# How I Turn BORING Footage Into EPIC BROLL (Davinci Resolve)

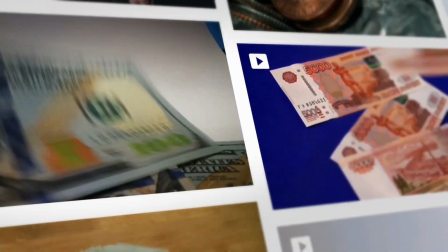0s
I learned this the hard way. You can't put simple stock footage anymore. It's not good enough.
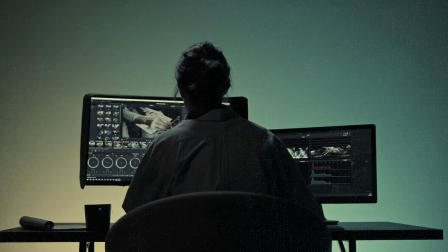4s
It feels like a childish video and it doesn't feel like a high quality edited, very well produced video.
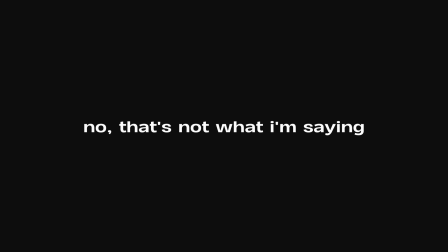10s
So you shouldn't use stock footage. No, that's not what I'm saying. I'm saying it's great, but only if you can make it look better.
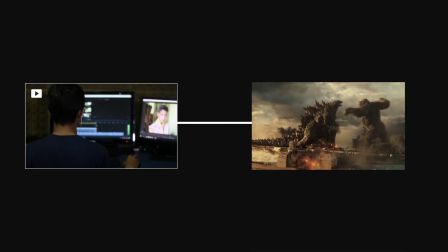18s
So this is how I turn boring footage into good B-roll. This is level 1, it's a basic stock footage.
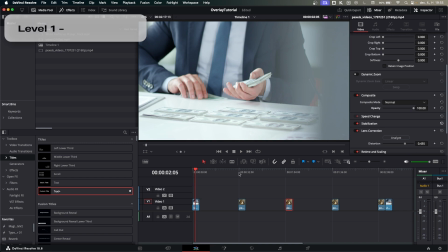24s
What you can do to go to level 2 is to have a better stock footage. Because this video feels like a stock footage, you know?
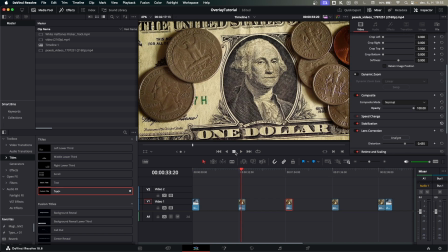30s
But if you check out this video, this is so much better. This doesn't feel really like a stock footage, and it feels like we filmed this.
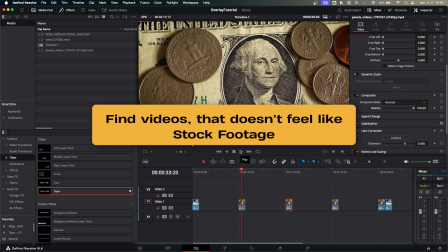38s
And this is what you have to strive for. Find videos that doesn't give the feeling of stock footage, that gives the feeling that this is something.
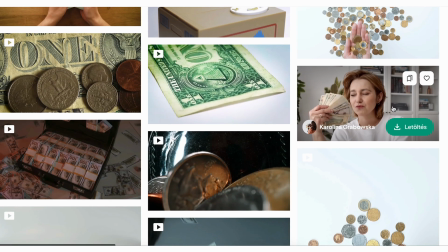45s
And if you have to find multiple stock footages, try to make them the same style, the same colors,
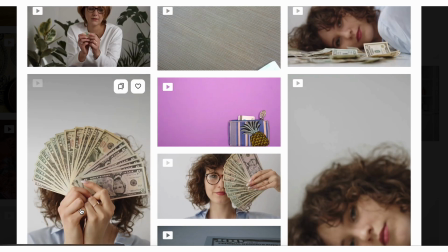51s
kind of the same movement, something that connects them together and feels like you shot all the shots of this video.
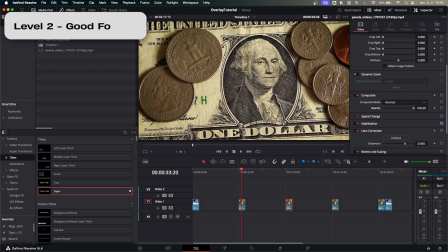57s
So now we are on level 2. We have the gray stock footage.
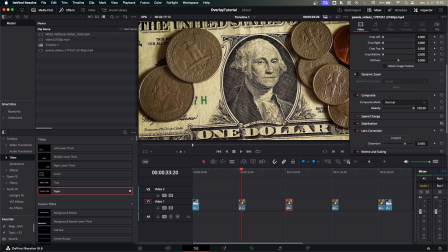60s
A gray stock footage that is good to watch, doesn't feel like stock footage, but sometimes you can't find the same style of B-roll.
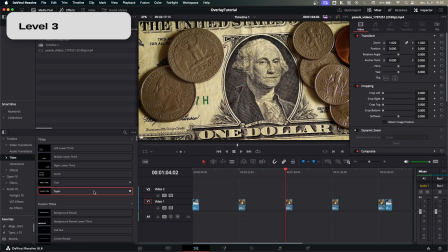67s
This is when we have to go to level 3. What are we doing on level 3? We're just putting a text above the stock footage.
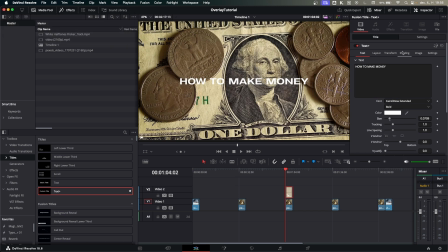73s
We put a text and we try to connect to what the video is saying, so it gives a good effect and make a black shadow behind it.
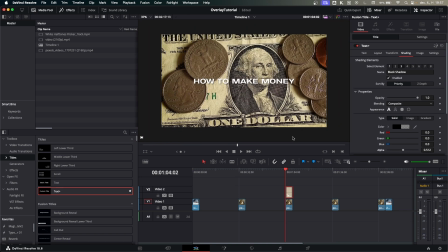79s
And now we have this. This is a stock footage that now has a text on it, so it doesn't really feel like stock footage. It feels like something that we shot and put a text above it. But this is not good enough. This is not good enough. What we can do with this is to pick up the opacity and maybe lower it to around 50% or 40%.
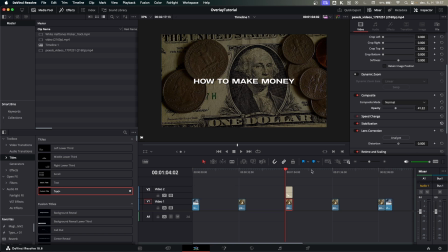99s
Because now you don't focus on the stock footage, you focus on the text. And this is what we are looking for.
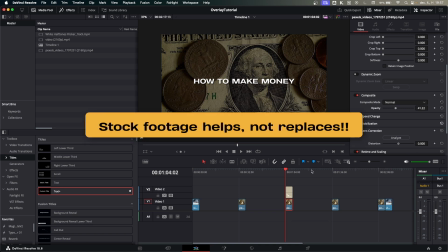104s
Stock footage is to help our video, it's not to replace it. And now, if we have this, it looks so much better.
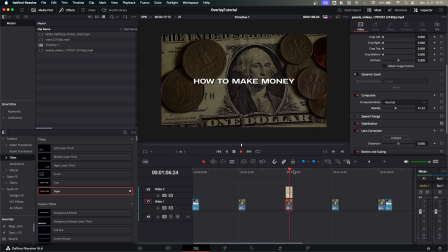111s
But we can still do something else. We can move the stock footage.
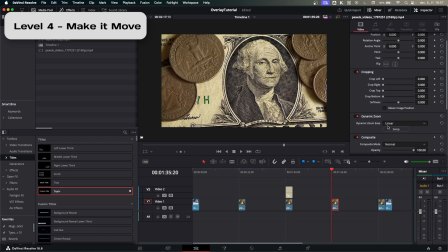116s
So what you can do is to go to dynamic zoom, and if you want to zoom in, just swap it.
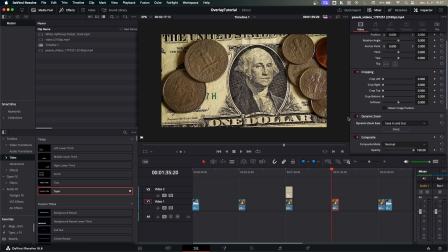121s
So now maybe even ease in and out, and now it's moving, it's zooming in the stock footage.
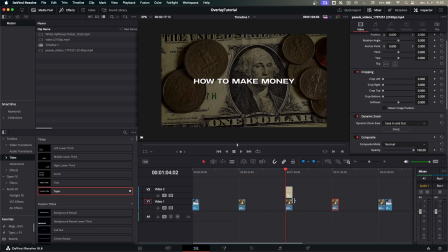128s
And what if we apply this to the previous one where we already had the text? So now we have this, ease in and out, and now it zooms in while it's moving, and there is a text on top. So what is the next level that we can do? The 5th level that we can do.
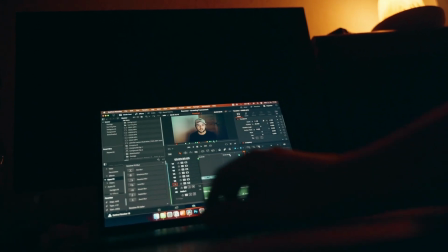142s
This is the secret sauce that I use, something that every editor should learn if they want to edit for good clients.
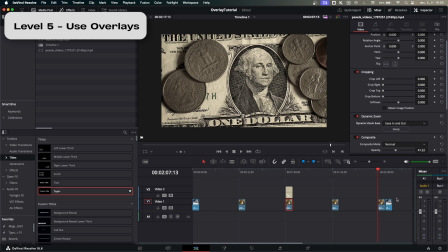149s
You have to use overlays. Overlays like grids, paper, and everything to really connect the stock footage together and give it a new life.
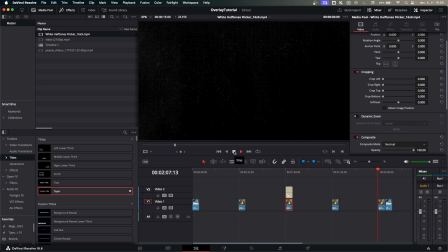158s
So we have an overlay right here, which is doing right this. This is a little bit too much, but let's apply this to our stock footage. Now we put it in and let's play it. We don't see anything, but it's above, so what we should do? What you have to do is come to the composite mode and just try to find a mode where it doesn't give a weird feeling.
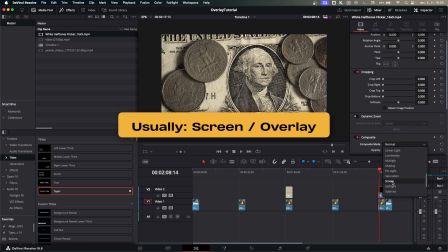177s
It will usually be screen or overlay, and if you click on it and play it, now it's above our footage.
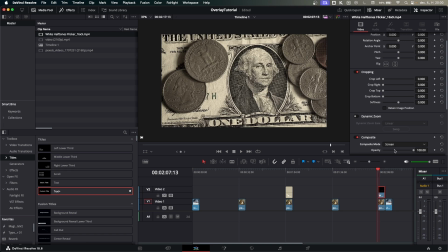184s
It makes it look better, but maybe it's too much for you. So now we can drag down the opacity to around 30%, and it doesn't look really distracting. You maybe not even notice that it's there, but it's there, and it gives you so much better footage to work with. Now the next level that we have, level 6, is to color grade it.
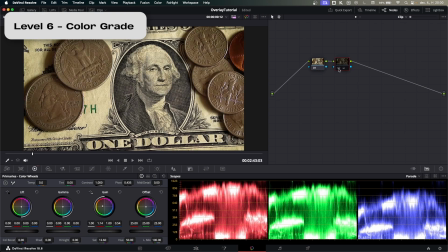204s
As you see, we have this color grade here, which really gets down the saturation and pushes it to the yellow.
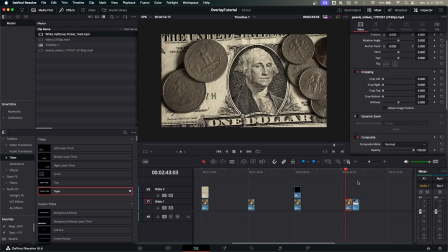210s
And if we apply the same color to another stock footage, the stock footage that we had before,
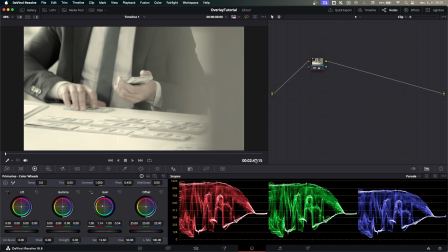215s
you have to try not to use this stock footage anymore because it's really weird and it doesn't look very good.
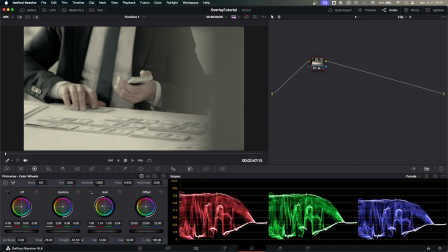221s
But what you can do is maybe bring down a little bit of shadows, a little bit of highlight, and try to match it to the other stock footage.
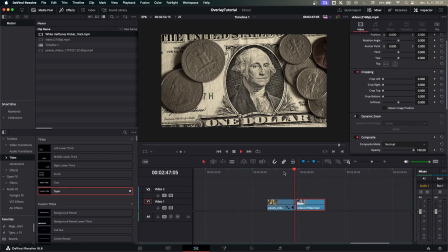229s
And now if you check, looks so similar. It looks like it was shot in the same way. So let's put it all together. So this is what we learned. We have the color grades right here. Let's put the text above it. So we have how to make money, become a millionaire. Okay, we have the text ready. What is the next thing that we learn?
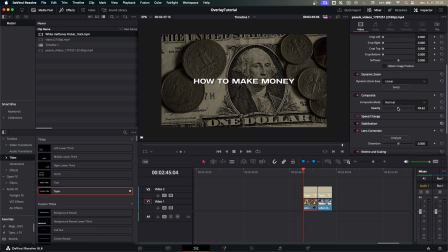245s
We have to bring down the opacity so we don't really focus that much on the stock footage.